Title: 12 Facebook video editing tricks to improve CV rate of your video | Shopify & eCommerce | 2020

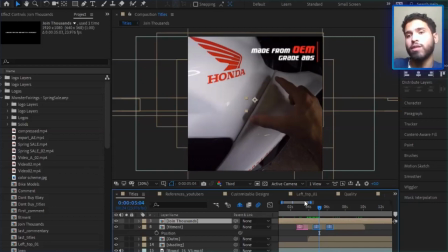(4:06)
There is a way that segments that advertise for those women already do and already communicate with them in a way. So it's important that you go and then research, okay, I want this typography to go like this, to animate like this with this sort of pacing, so that this is what's been proven to work for them.
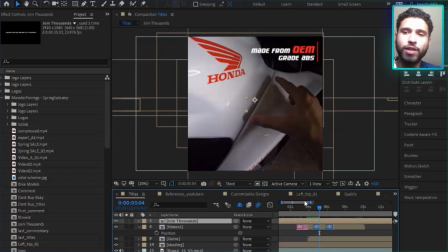(4:25)
So when I look at a product that is sold for people who like sports, motorcycles, and extreme sports, then there's a whole other idea. You gotta come aggressive. There's much more animation and things behind it.
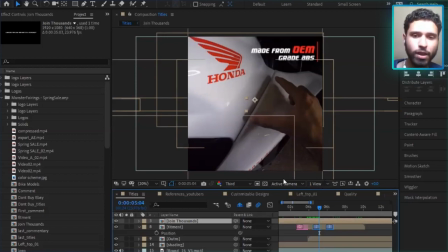(4:40)
So this is something that you have to consider when you're looking at typography.
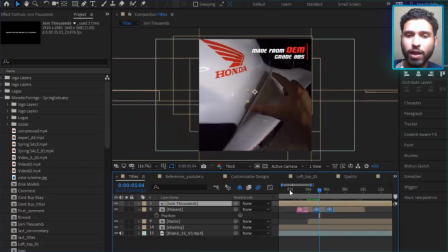(4:47)
So this is the example that I have here. So I'm not going technical, as you can see.
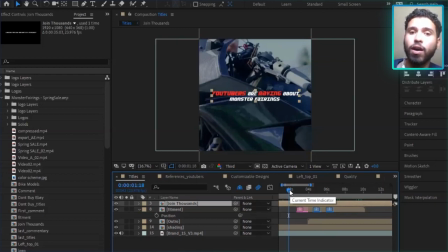(4:52)
I'm just showing you the type, the typography in itself has to be not only within your brand, but within the segment, and the animation has to also match the pacing and how
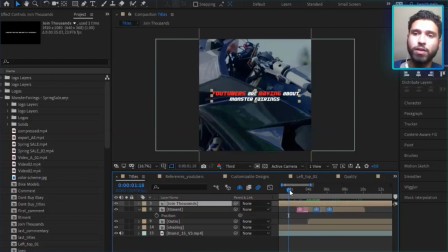(5:08)
that target demographic is perceived and successfully targeted.
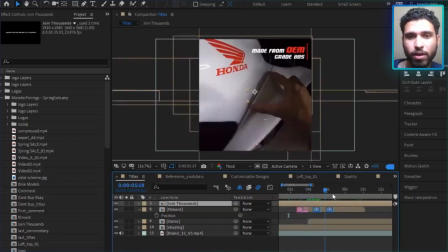(5:16)
So this is it for typography.
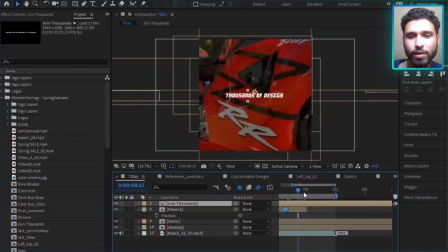(5:20)
The next example we're going to look at is interesting ways in which we can get,
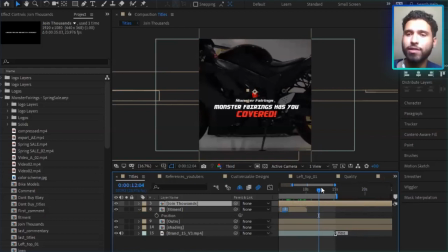(5:30)
if basically if we are shorthand in creative assets, we have a couple of photos lying around, we don't have the availability nor the budget to go and hire and outsource people, and we want to do something with the footage that we have.
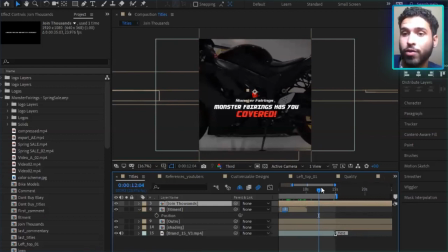(5:46)
There is a couple of ways to either doing it yourself or communicating to someone to do some pretty interesting things, and we're going to take a look at some ads that actually performed really well, and there weren't all that much to do in terms of involvement in work and hours.
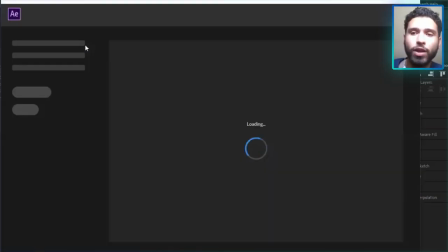(6:05)
It's simple stuff, but because we know what we're doing and the ideas behind it, we save time, we save money, and we actually make a lot of money.
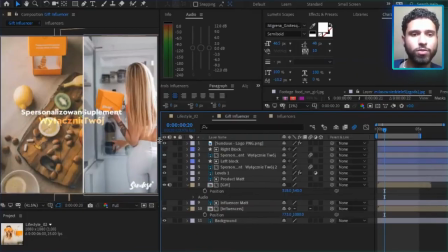(6:14)
Full of projects within this project, but we can start here and start discussing some principles. I'll get to the reutilization of assets in a minute.
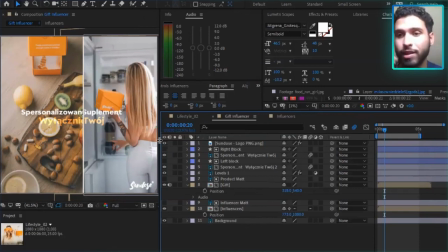(6:27)
I think we could do the split screen first, and is another technique that is widely utilized, but not always correctly utilized. So this is something we should definitely talk about. There are a couple of ways to go in terms of split screens, but the bottom line is
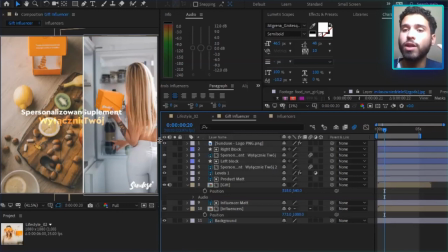(6:44)
when you're thinking of top of the funnel creatives, you're thinking the canvas that either Facebook is going to give you or Google is going to give you, if it's YouTube ads, and what people is going to expect is a very, very little time, right?
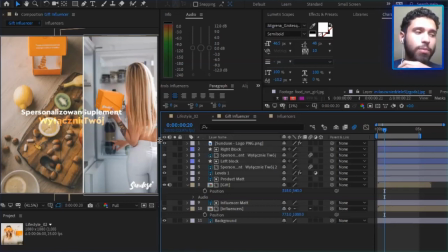(7:02)
When you are on the top of the funnel, most of the time people do not know about you, people do not know about your product, and all of a sudden there you are in their feed, and you're actually getting in the way of things because they didn't wake up knowing that it would happen,
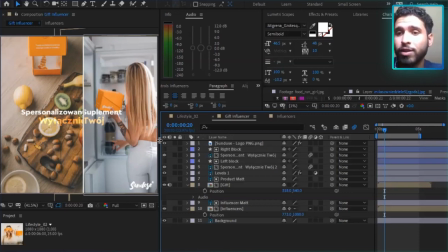(7:22)
and they just don't care, especially display ads, right? They're just getting in the way of your browsing, and you have to communicate something fast, and you have to make ideas associate really fast, and that's why split screen is so important when you're given so
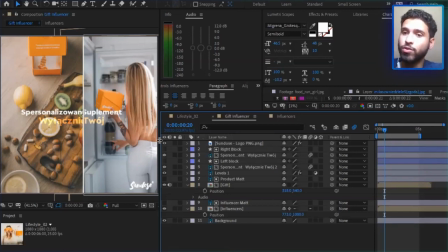(7:40)
little space and time to do something or to communicate your USP. So in this example, we're looking at a creative from a company that sells personalized.
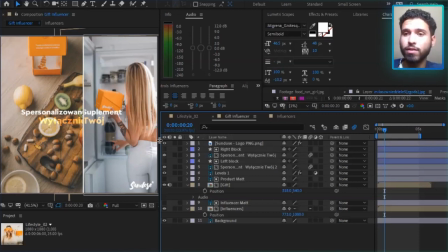(7:57)
They sell personalized. How do you call them? Supplements.
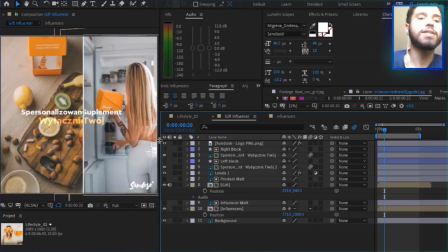(8:04)
And basically, you want to really associate this to a natural ingredients and a lifestyle that is built on principles of health and balance.
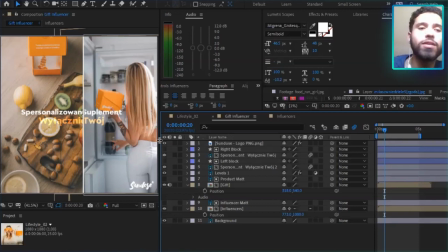(8:20)
And this is difficult to do because whenever we see a pill or something that you ingest daily, we do not associate good feelings with it. Either you're sick or you're dependent on some sort of medicines to do basic human functions. And this is where we have split screen. This is a 5-second gift.
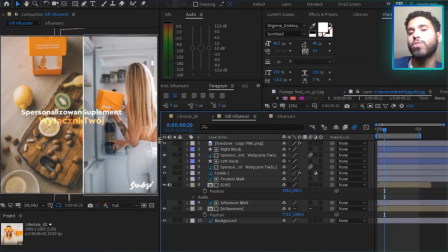(8:39)
I need to show someone what this brand does, what this product does in a very quick amount of time. And so here we have a lifestyle shot of a woman holding the product box, and on the left side we have the actual product,
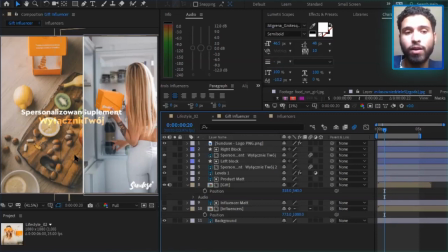(9:01)
a lifestyle, not a lifestyle, a photo shoot with elements that will bring this idea, this association. So the idea here is to bring the lifestyle, show a little bit of what you envision. In this case, the target audience here is women in their 20s.
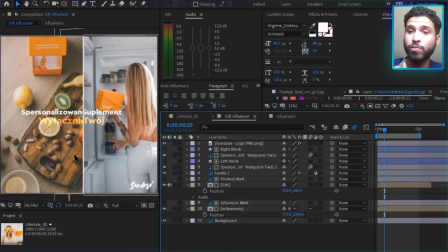(9:17)
They are active, they want to improve their health, they want to improve their body and their physical appearance as well, and just be a well-rounded person. So we try to bring this element in the lifestyle, and the way that we read is always from left to right, at least in the Western countries.
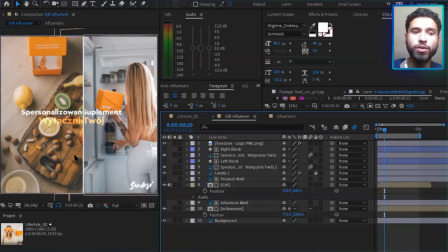(9:34)
So the positioning here is also important as to what we're going to do here, and simply put this framing in as much association to natural things as possible.
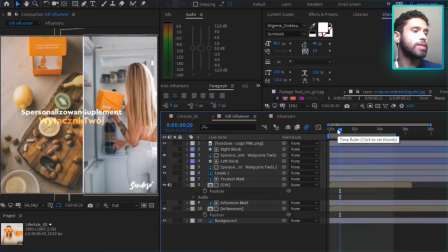(9:50)
So after we have this set up, we have the basic ideas, and then we can take this to Premiere Pro. We can take this, even Photoshop can do gifts. and make some sort of association. In this case, this photo, we have actually an animation underlying it.
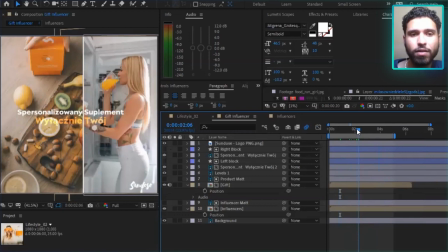(10:08)
I don't know if you can see it. It's a couple of photos, and what I've done on the right side is that, let me see if I can access it.
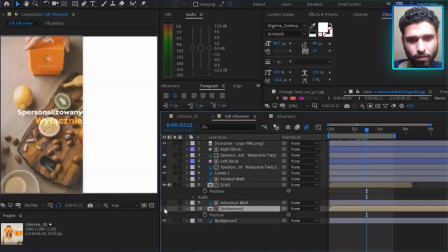(10:23)
On the right side,
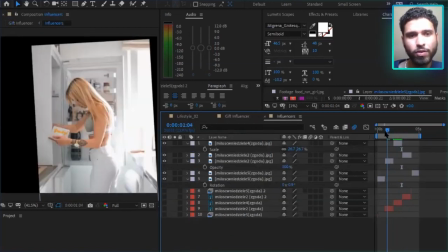(10:25)
I've put all of the photos of this influencer and sort of position them so that they're static, sort of stabilizing them and creating a little gift and going onto the folders, onto the layers of,
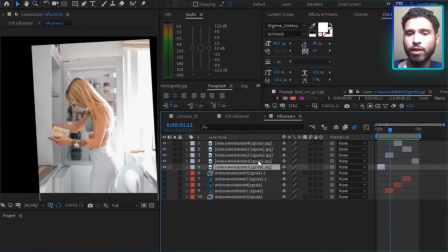(10:44)
Adobe. You can just stack them, and then you put them consecutively,
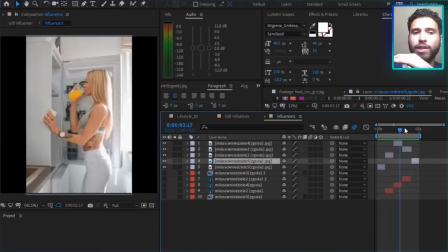(10:50)
and then you have sort of a gift effect.
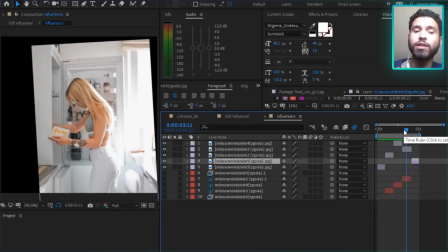(10:57)
It's pretty simple, but then again, we're doing something simple because we have a little bit of time and we want to get the message across as fast as possible.
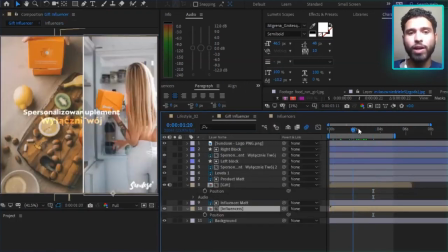(11:08)
So this is the right side, right? On the left side, this is a gift as well.
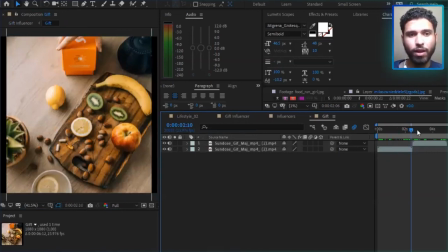(11:17)
As you can see here, and the hand opens, shows a little bit of the package, shows the setup here with the pills here and the fruits, and then closes again. So what I did is that I just extended a little bit of the
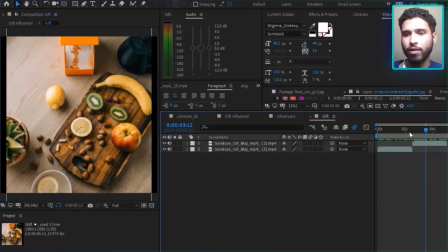(11:38)
layer time, and then I have everything within, as you can see here, 5 seconds.
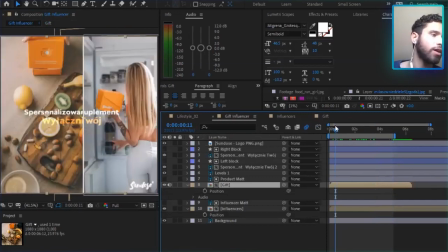(11:46)
Why 5 seconds? Because if you upload a video for uploaded advertising video gift that is 5 seconds or under, Facebook is automatically going to loop them.
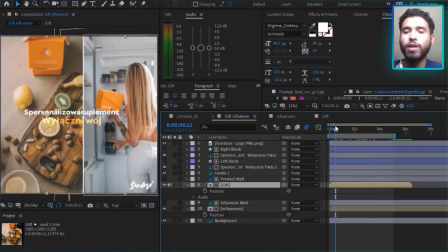(11:59)
So we have a nice effect, and that's something that we should also always pay attention to, because I want to make sure that by the end of my gift, the hand closes, and in the beginning, the hand is opening. So this is something very important.